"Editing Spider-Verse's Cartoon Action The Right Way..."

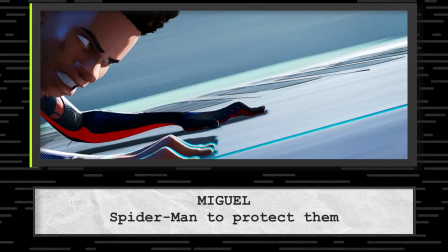(37:16) There's a world out there with no Spider-Man to protect them because it bit you instead. No.
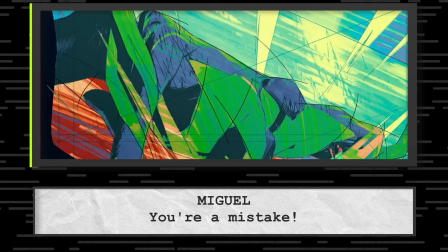(37:20) You're not supposed to be Spider-Man. You're a mistake. If you hadn't been bit, your Peter Parker would have lived.
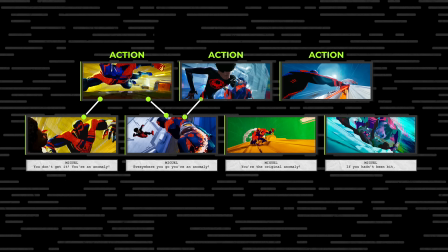(37:28)
That's such a great point of making sure this action's character motivated, and so those sprinkles of that conversation kind of breaks it up. Right, exactly. Because we mentioned how action can just turn into an action sequence, and we keep coming back to that, and it kind of just helps this entire action sequence be character motivated. And the moments where Miles' heroic glory are always fulfilling.
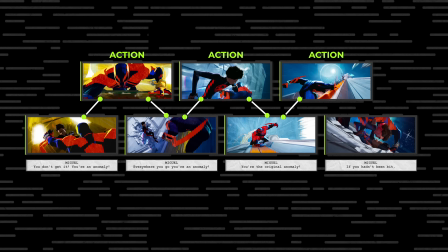(37:50)
Yeah, throwing in those moments helps the peak emotion of the scene.
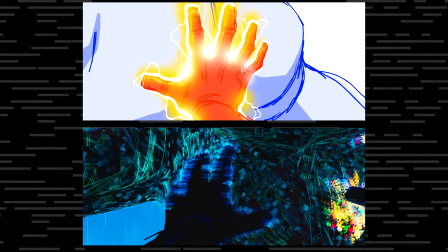(37:55)
Yeah, exactly.
I'm gonna do my own thing.
The build, and then the quick cuts of boom, boom, boom, boom, and off goes Miguel.
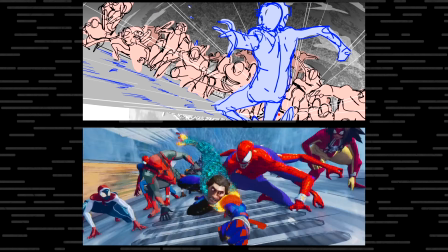(38:04)
I think animation doubled the length of him tumbling. Yeah.
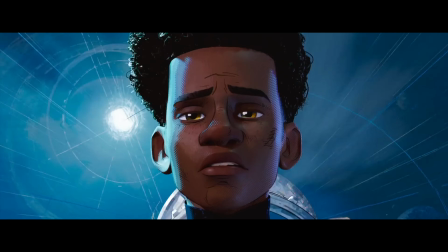(38:13)
That's one of the best moments in the movie, right? Yeah. The rising hero there.
Bye, Gwen.
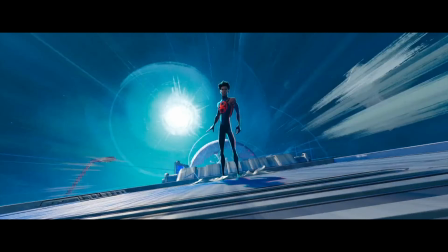(38:17)
That's something that's really cool. I thought animation did where he just releases without moving. His body just goes. What I'm getting out of all this is that, to an extent, I'm interpreting this as there seemed to be a bit of chaos. I didn't say that. It seems to be the chaos has been handled because of just communication. People are just talking. People are not assuming. It's like, hey, we should try this. We should try this. Everyone seems to be on the same page amongst the chaos. Let's help shove coal in the engine. Let's just keep the train on the tracks. And that's how we got it done. Just keep going. Just keep going. Mike, thank you so much. Mike, thank you so much.